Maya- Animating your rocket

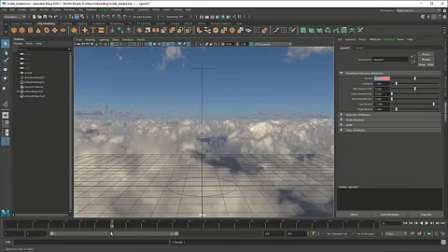253s
That's not bad, although notice how the rocket sort of leaves the squash handle when it takes off. To fix this, I'll go back to the first frame and middle drag it onto the rocket in the outliner to parent it. And now you can see the handle goes with it. So that's anticipation.
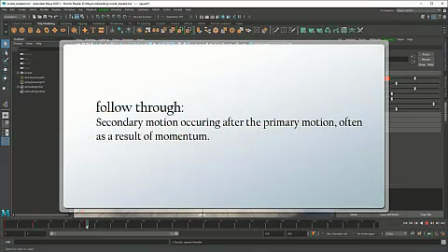273s
The flip side to that is called follow-through. This is the secondary motion that occurs after a primary motion, often carried by momentum.
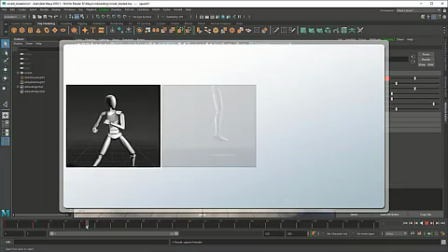280s
So something like a punch overshooting its target and coming back, landing after a jump, or a car tilting forward after applying the brakes.
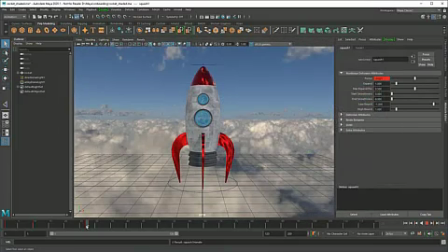290s
In this case, my follow-through is going to be a stretch as the rocket takes off. So instead of simply returning to 0, I'll actually overshoot to 0.25 instead.
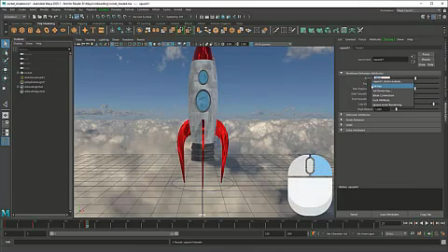302s
Then return to 0 once the rocket is done lifting off.
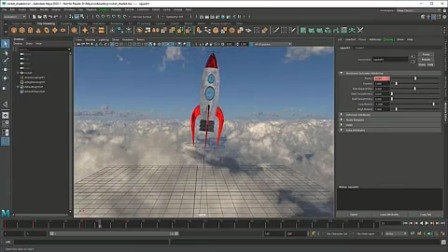Now my rocket gives a really nice sense of pushing off the ground before pulling itself into space. Just a few small tweaks have given my scene a lot more personality.
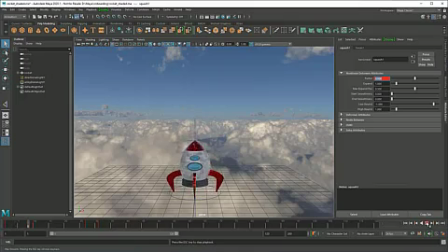322s
But if I actually play the scene in real time rather than scrubbing, something still feels off. The pacing just doesn't feel right. This is where timing comes into play.
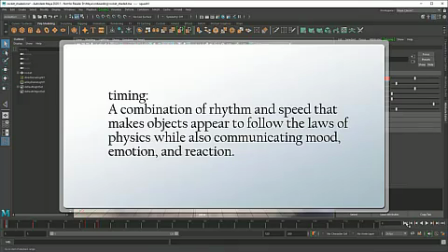332s
While the name may seem simple enough, timing is actually a combination of both rhythm and speed.
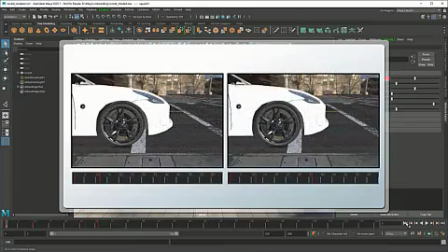338s
On the surface, placing keyframes closer or further apart will speed up or slow down motion.
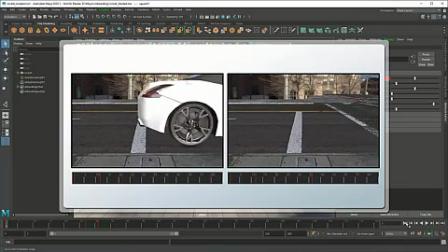345s
But exactly where you place them matters too.
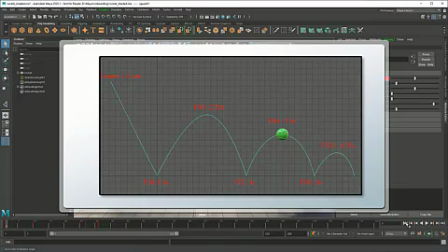347s
In general, you want to follow a regular rhythm of major actions happening on seconds, half seconds, quarter seconds, and so on.
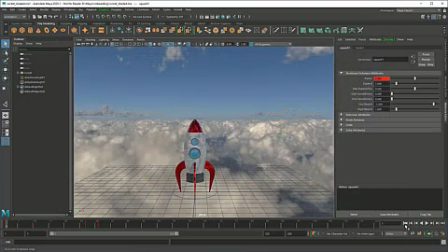356s
Right now, I've got all my keyframes spread haphazardly around, but watch what happens if I just retime some of these beats to occur on intervals of 24, 12, 6, or 3 frames.
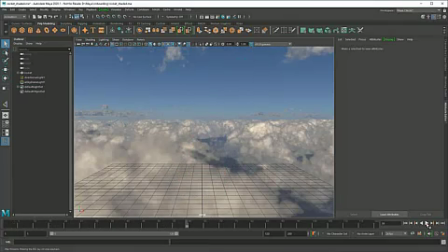375s
Suddenly the rhythm feels a lot better. Now let's practice everything we've learned by animating the rocket's landing. First, we need a place for it to land, so I'll create a sphere, then reposition,
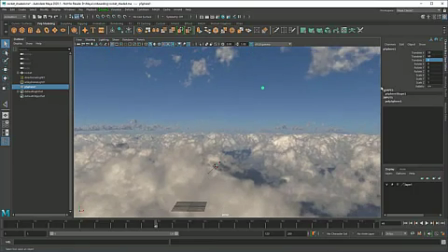390s
and scale it.
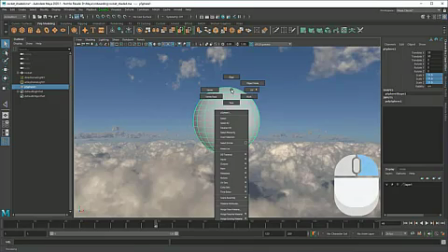394s
I'll assign it a new standard surface material,
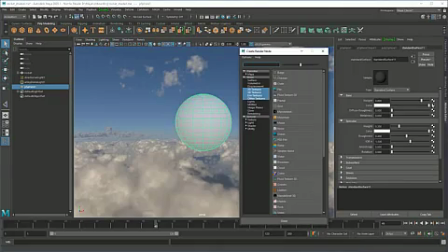400s
apply a moon texture,
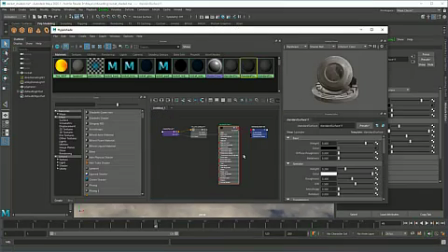404s
which I'll then reuse as a bump map. By the way, if any of this looks alien to you, this is a process I detailed in part 6 of this series.
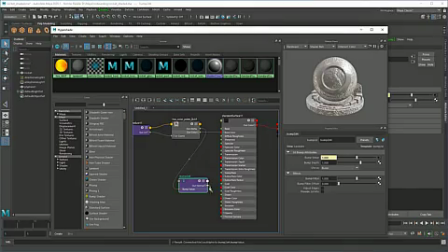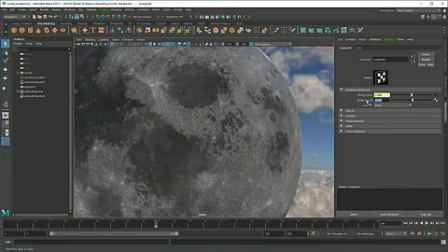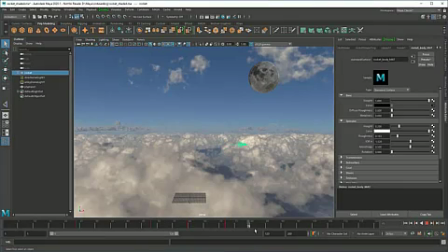423s
Now I need to alter the course of my rocket. I could try redoing my keyframes the traditional way, but it doesn't feel very intuitive to chart a path this way.
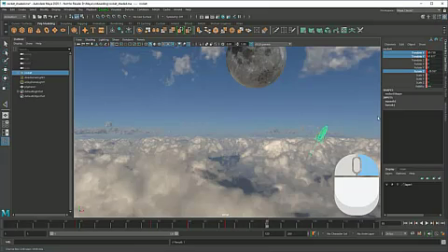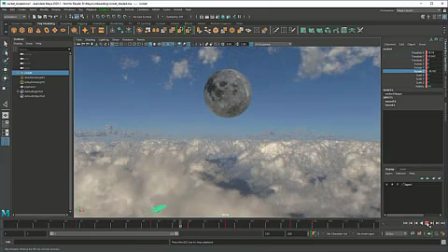438s
And it doesn't look very good either.
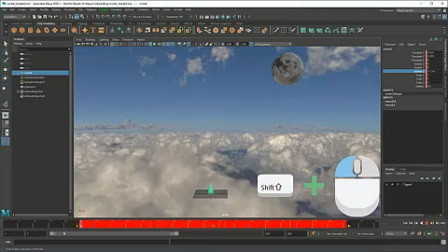442s
So I'm going to delete all the frames on just my rocket, not my squash handle, and show you a better way.
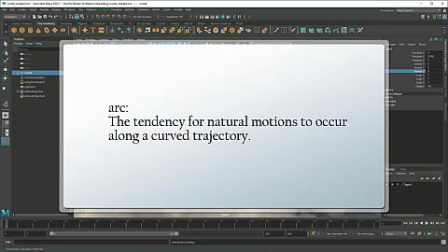448s
To make a more convincing animation, I'm going to apply another animation principle, arc. This is about how most natural actions occur along curved trajectories,
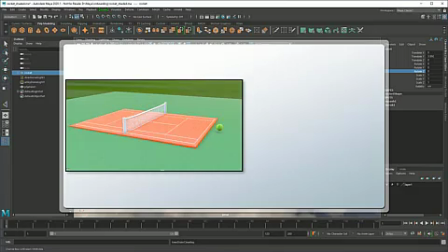459s
from bouncing balls to throwing arms to, yes, even rocket flight paths.
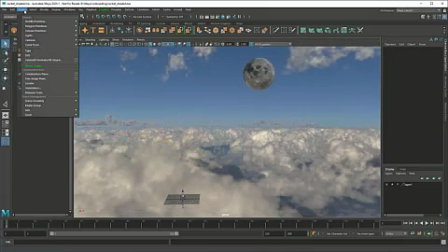465s
To get a nice arc, I'm going to go up to Create, Curve Tools, Bezier Curve.
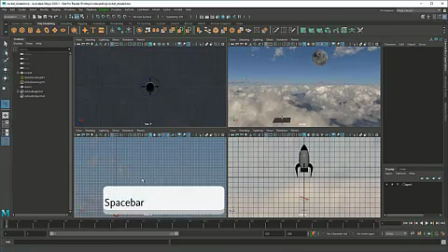472s
Next, I'll switch from the perspective view to the front view, then just keep click dragging to draw out my path.
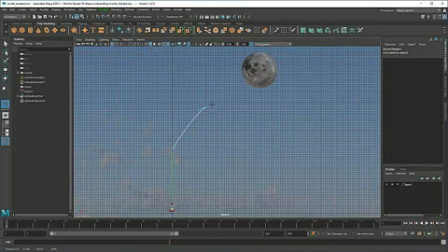480s
I like the Bezier Curve tool because it gives me these tangents, just like in the graph editor, that let me really control the curvature. And don't worry too much about getting it perfect, you can always readjust it later. Once you're done, hit enter.